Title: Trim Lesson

If you saw me try to put the contacts in my eye, that was shot by and edited by putting together sequences of shots. And it's basically following the action with medium and tight shots, and it's pretty simple to do.
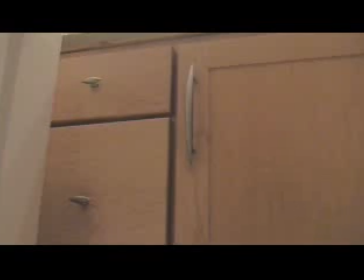So, let's start. Okay, so this first shot kind of establishes that it's a cabinet of some sort, right?
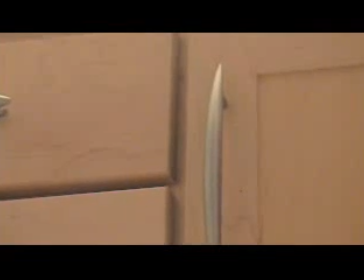So you reach and you open it. So now we have our close-up, and it's sort of closer on the handle, which is what's going to be grabbed.
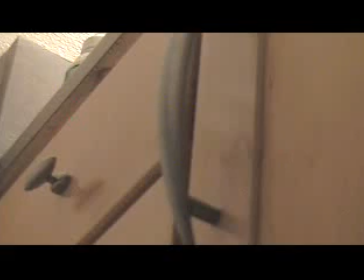So you shoot that. And you can just kind of play around with different angles and then see what works in the cutting room as well. That's something I'd advise you to do. But we're going to shoot at another angle.
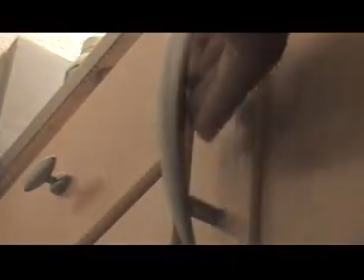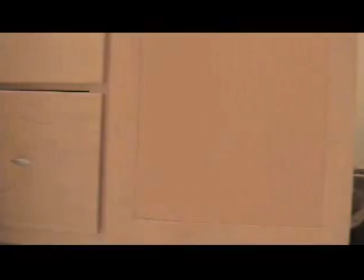Then you cut back to the wide action. So we'll see how this turns out in the editing block when we do a couple of shots like that. Now normally you would never want to show your own camera in the video you're shooting. Never ever. And it's good not to try to show other people's cameras as well. Okay? Okay? But anyways, this is on a tripod. This is sort of the monitor is facing your way. That's just so I can sort of see it and it's nice and still. And everything should be locked down and when I say everything is locked down, that means you have both the tilt and the pan and see, I didn't have the pan locked down. So I will lock it down because it's right here. Oh, that's the pan locked. Oops, I'm sorry. Anyhow, this camera is locked down, okay? It really won't move. I mean, the tarp block can move if you physically lift it up, but if it's bumped gently, it's really not going to give you too much shake.
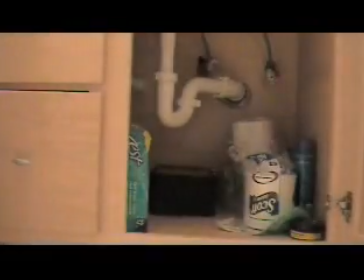Okay, just shoot different shots of all your action, wide, medium, tight. Experiment with the angles.
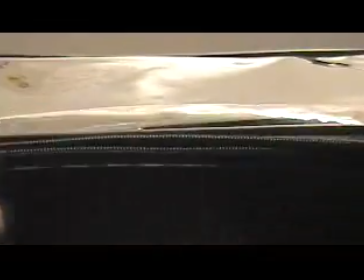Just, you know, have fun. Experiment with the angles. Get creative with it. I'm keeping it pretty basic, but I want you to get the idea anyways.
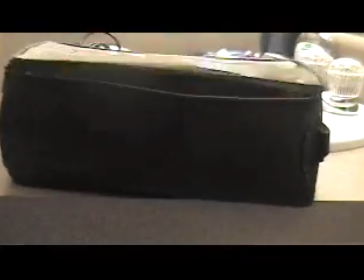So now you get the idea of sequences. This is what you use to edge up the fine lines of a man's head.
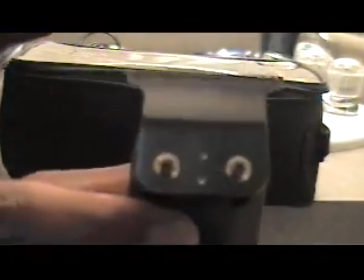It's a T-blade, see? Looks like a T, kind of, sort of. Okay? If you're wondering, I've pretty much been cutting my hair since I was 16 or 17. I used to cut all my boys' hair back home, and I thought I was going to be a barber. That was my plan, so then I went to junior college, and I started making videos. Now it really takes a little bit of concentration to do this so I'm probably not going to try to pay too much attention and try to just make sure this is, you can see it. Just trying to make sure you can see it.
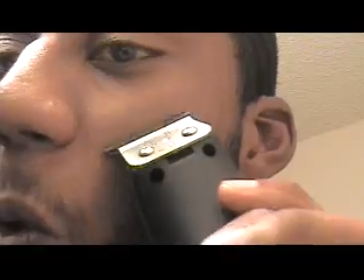It was probably hard for you to hear a lot of what I was saying because of this. It probably sounds really loud right now because it's close to the microphone. This camera only has an internal microphone. It doesn't have an external, like a handheld. It has none of that. So whenever you're trying to shoot your sound, minimize the background noise. It just makes for better audio. And without audio, video, and good pictures, what do you have? You have garbage.
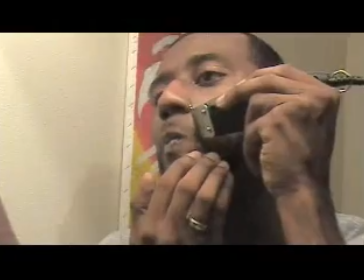This would be a good time to talk about lighting. The lighting really isn't very good in here. I mean, the lights are coming from the vanity. And as you can see, there's dark shadows on this side of my face, which not only makes the picture uneven and you know if I was like this yeah it'd be cool but it's not you know it kind of has a shadow which makes it hard for me to see this fuzz on
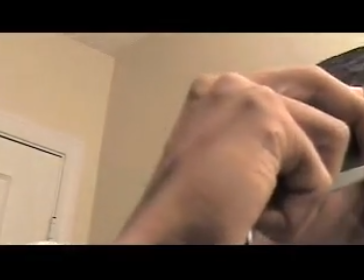my face all right really eyeballing this i might know what i'm doing i can't see cutting by face not by sight just a little bit of creativity when i chop it together now this works for whether or not you're shooting live action like somebody walking across the street or somebody sitting down at a park bench. If you need to follow the action, use your tripod.
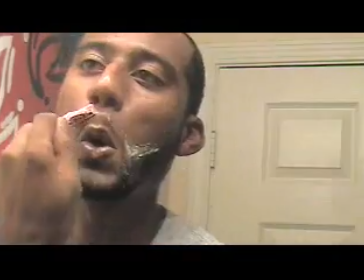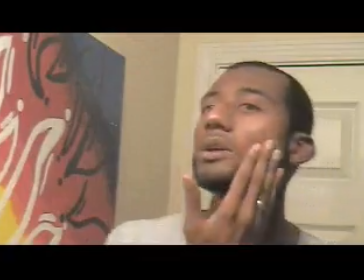Doing the TV thing, folks. There's a hole in the middle of my house, though.